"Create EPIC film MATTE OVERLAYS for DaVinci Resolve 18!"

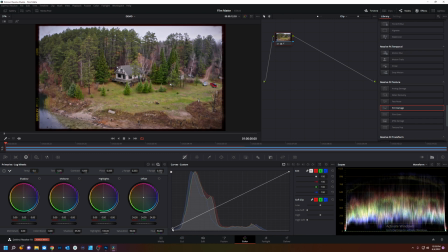764s
I'm also gonna take some of the blacks out so it kind of looks like a faded picture.
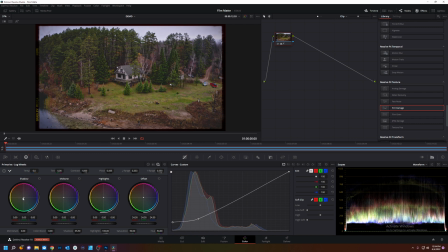774s
That looks nifty. We're gonna put some blues in the shadow to look like film. A little much. Magenta in the highlights. Like so. We're gonna add a new node. Film grain, grain only.
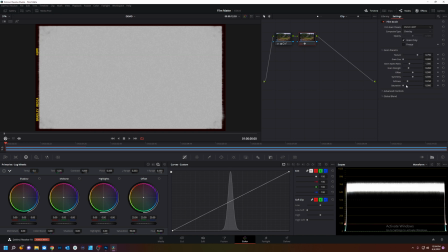792s
Look at the grain, 16 mil. We'll go to 35,400. We'll just play around with the texture and stuff.
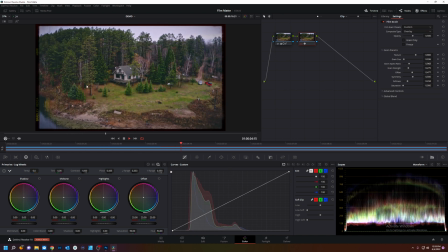801s
A little grainy. We got dust and scratches. We got a little flicker and a little bit of movement out of our mat. What else could we do? We could do one more thing. Let's do add a node halation on there.
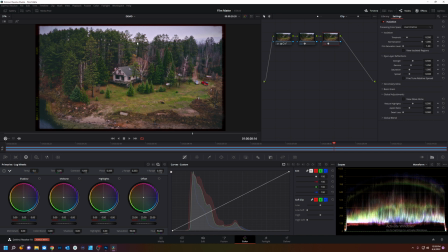817s
Now what halation is the emulation of the film look through the light, through all the highlights.
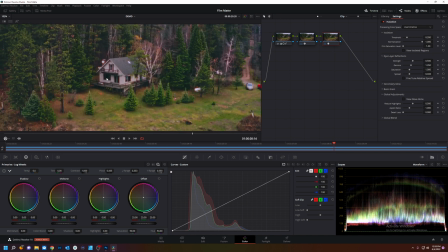825s
Halation showing up on the house. We'll turn that off, on, off, on.
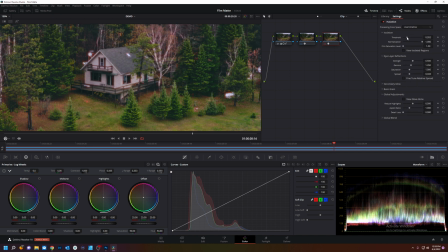833s
It's a little much right now. We're gonna turn it down a little. A little glow action.
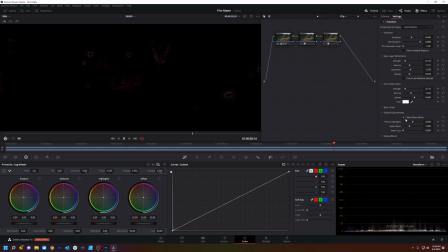840s
We got grain already. View glow alone, you can see it in the image.
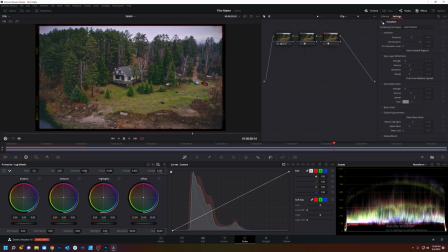847s
Just a touch. Maybe you can't see it on YouTube, but I can see it. It looks amazing. There we go. Free film mats.
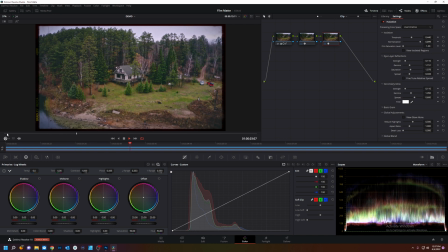862s
If you guys want me to put a pack together for you to download, leave me a comment. And I'll get it done someday. Bye-bye.